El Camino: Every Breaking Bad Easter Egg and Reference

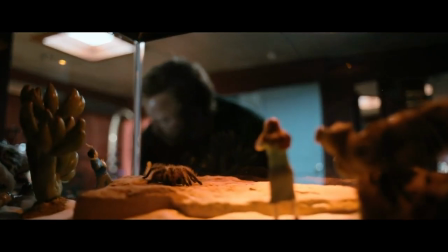And then there's the tarantula, first featured in season 5's Dead Freight.
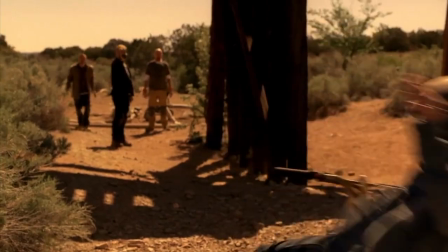In that episode, Todd proved his loyalty to the gang by shooting a boy named Drew, who stumbled across their methylamine heist.
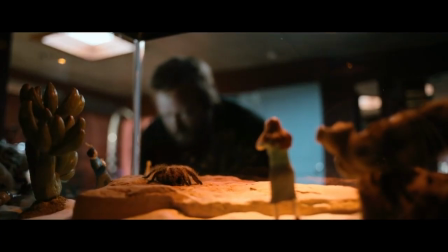The boy had a tarantula, and apparently Todd kept it as a souvenir. It's pretty sick. But also notice that Todd was apparently into arts and crafts.
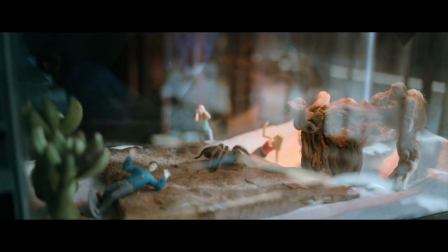He made little figurines for the tarantula's terrarium, shrieking in horror like they're in a classic monster movie with a giant spider.
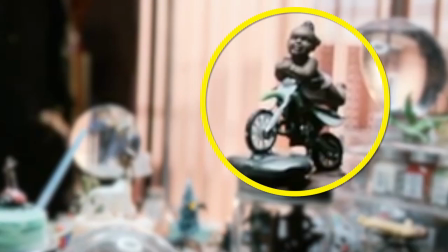There's even a model of a cherub on a dirt bike, perhaps inspired by his murder of Drew.
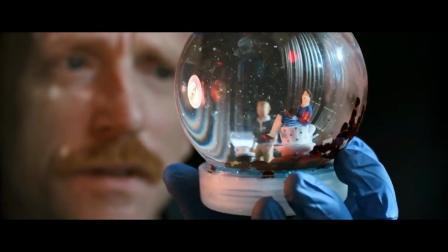Speaking of snow globes, there's this one of him and Lydia being showered with rose petals. Remember, he was romantically obsessed with Lydia. "I just think we work together
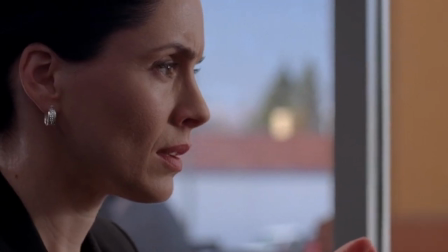Good.
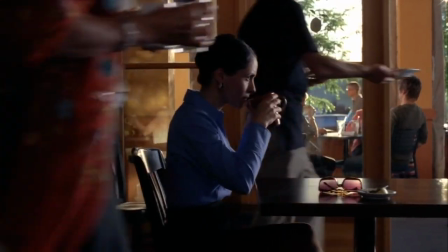He took over her regular meetings with Walt when she would always drink tea with Stevia, which is why she's sitting on a teacup pedestal while creepy, doll-eyed Todd looks up in awe.
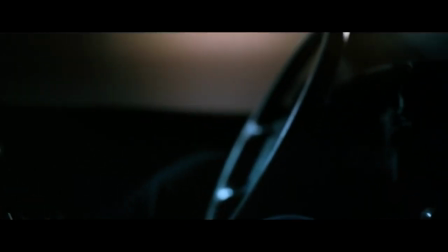Now, speaking of Lydia, we do hear news reports that she's in a hospital in Houston and she's one of Walter White's victims.
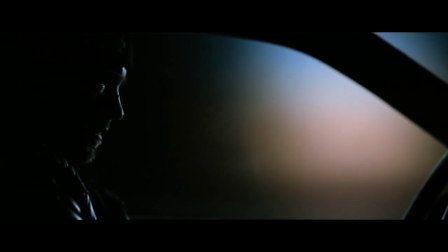The unnamed woman who is hospitalized in critical condition is not expected to survive.
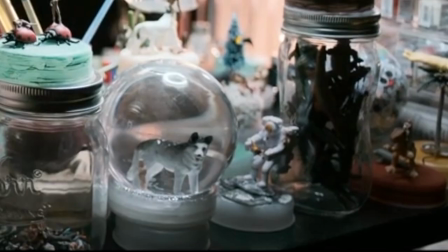But my favorite snow globe is the most subtle. It's this husky, which the filmmakers intended to represent Jesse.
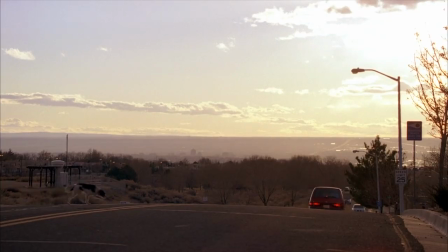There are dog metaphors all throughout Breaking Bad, like the stray that crossed the road after Walt left his family in Ozymandias.
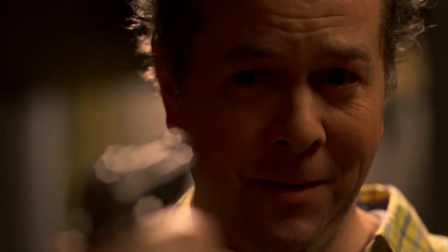But usually, it's Jesse who's associated with dogs. He refers to his murder of Gail Bedeker as killing a problem dog.
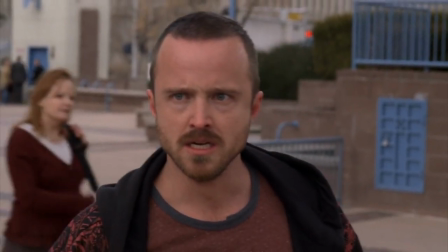He's often forced to ride in the passenger seat of cars, like a dog. And the season 5 episode where he turns on Walt is called Rabid Dog, implying that he's unleashed and crazy.
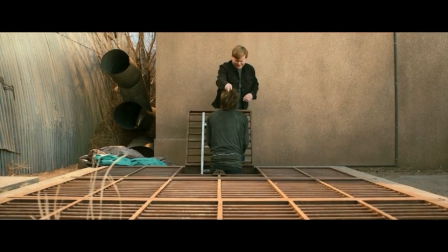El Camino doubles down on the dog symbolism. Todd grooms Jesse like a dog and even says, I'm gonna do a better job of keeping you clean from now on.
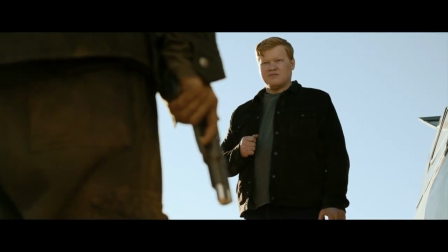In exchange for his good behavior, he offers Jesse treats like a dog.
On the way home, I was gonna get us some pizza.
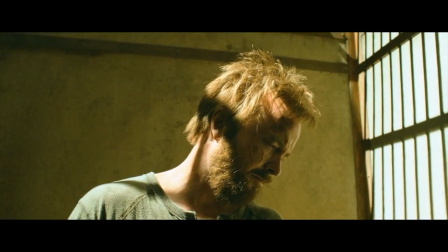And, most obviously, Jesse is kept in a cage and on a leash.
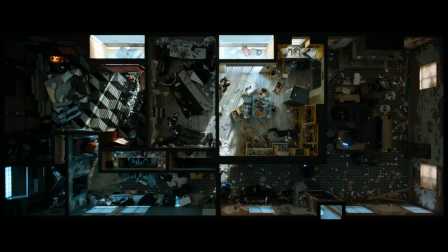Even in this overhead shot of him looking for Todd's money, it looks like he's trapped in a cage and trying to find a way out.
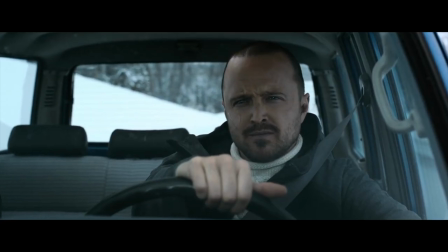By the end, he's like this portrait in Skinny Pete's house. A free wolf, howling on top of a mountain very much like the one he was staring at in the first shot.
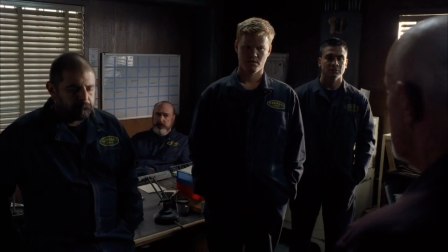Also, did you notice this uniform in Todd's bedroom? This is from Vominos Pest Control, his former employer.
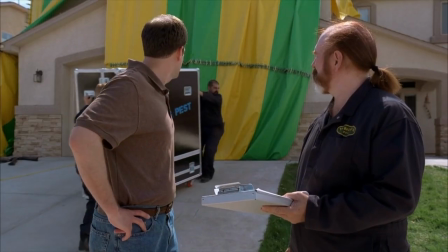Vominos is the crooked exterminator company that Walt, Jesse, and Mike used as a money laundering front in season 5.
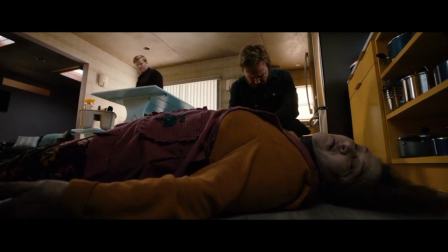In the flashback, Jesse helps Todd clear away a cleaning woman who he strangled, which is exactly how Todd died in the finale, and how Walt committed his first murder.
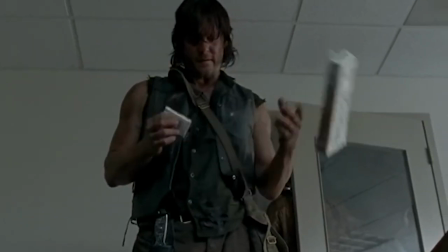Todd smokes Morley cigarettes. This is actually a fictional cigarette brand first used in the movie Psycho,
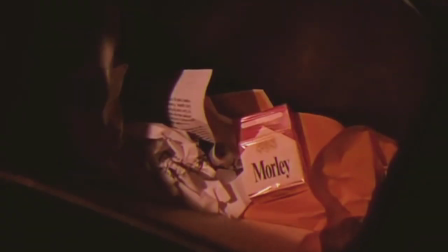but it's better known as the cigarette of choice of the cigarette smoking man on The X-Files, the TV show where Vince Gilligan got his start.
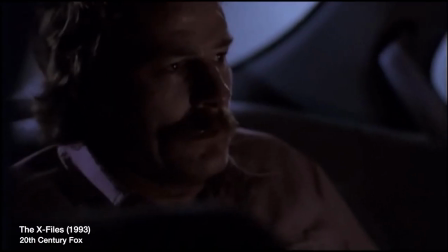He cast Bryan Cranston on Breaking Bad because he was impressed with his performance in the episode Drive.
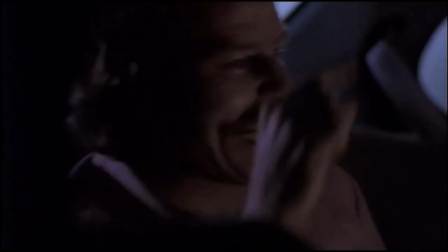You think I'm just some ignorant puttknucker, don't you? But I get it, man! I see what this is.
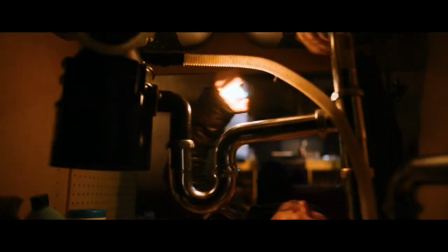Hiding spots for money are also a recurring motif in Breaking Bad. I like how Jesse checks under the sink because that's where he hid his meth back in season 2.
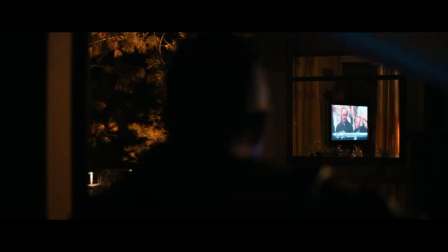Jesse first sees his parents on TV through a window, and later he sees them for the last time through a window.
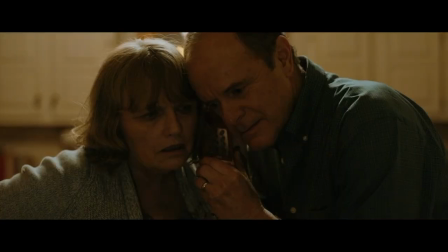That's a neat visual parallel. He tells them, but you did your best.
And whatever happened with me, it's on me.
Jesse accepting blame for his own actions is a big step forward for the character. If you remember, he used to always blame others for his misfortune, especially Mr. White.
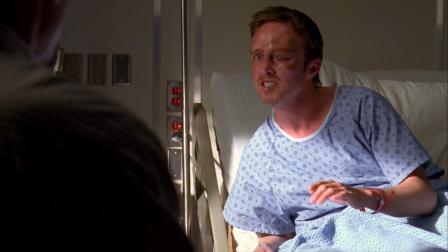Ever since I met you, everything I have ever cared about is gone.
Walt manipulated him into killing Gail, one of the few murders he actually commits on the show. I mean, compared to Walt, Jesse's hands stay pretty clean.
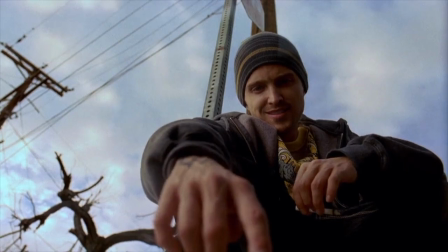That's because, fundamentally, he's a gentle person. In the opening of the episode Peekaboo, he plays with a cockroach before setting it free.
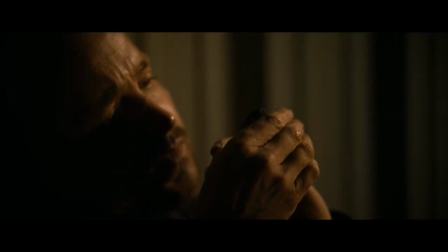He repeats this action in El Camino before facing down the gang of welders.
What do you say?
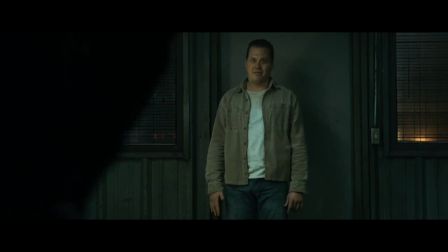You're 22 against my 45.
Now in this scene, Jesse isn't seeking out violence, but he's ready for it.
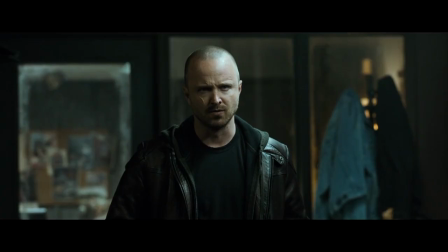He says, like the Wild West.
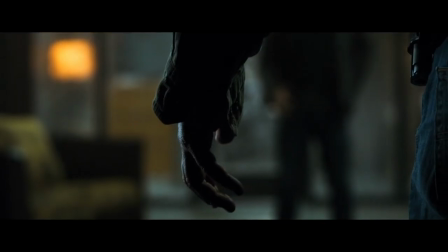Vince Gilligan has said for years that he sees Breaking Bad as a modern Western, so ending this story with a classic Western quick draw is a perfect capper for the whole series.
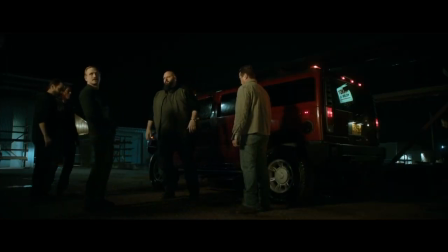Now, if the stripper's bodyguard Clarence looked familiar, maybe you remember him from his brief appearance in season 1 of Better Call Saul.
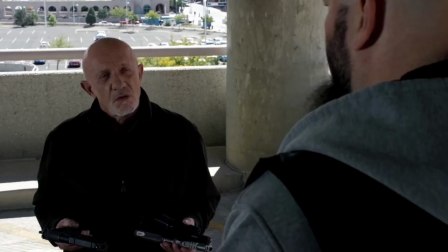How about you? You want one?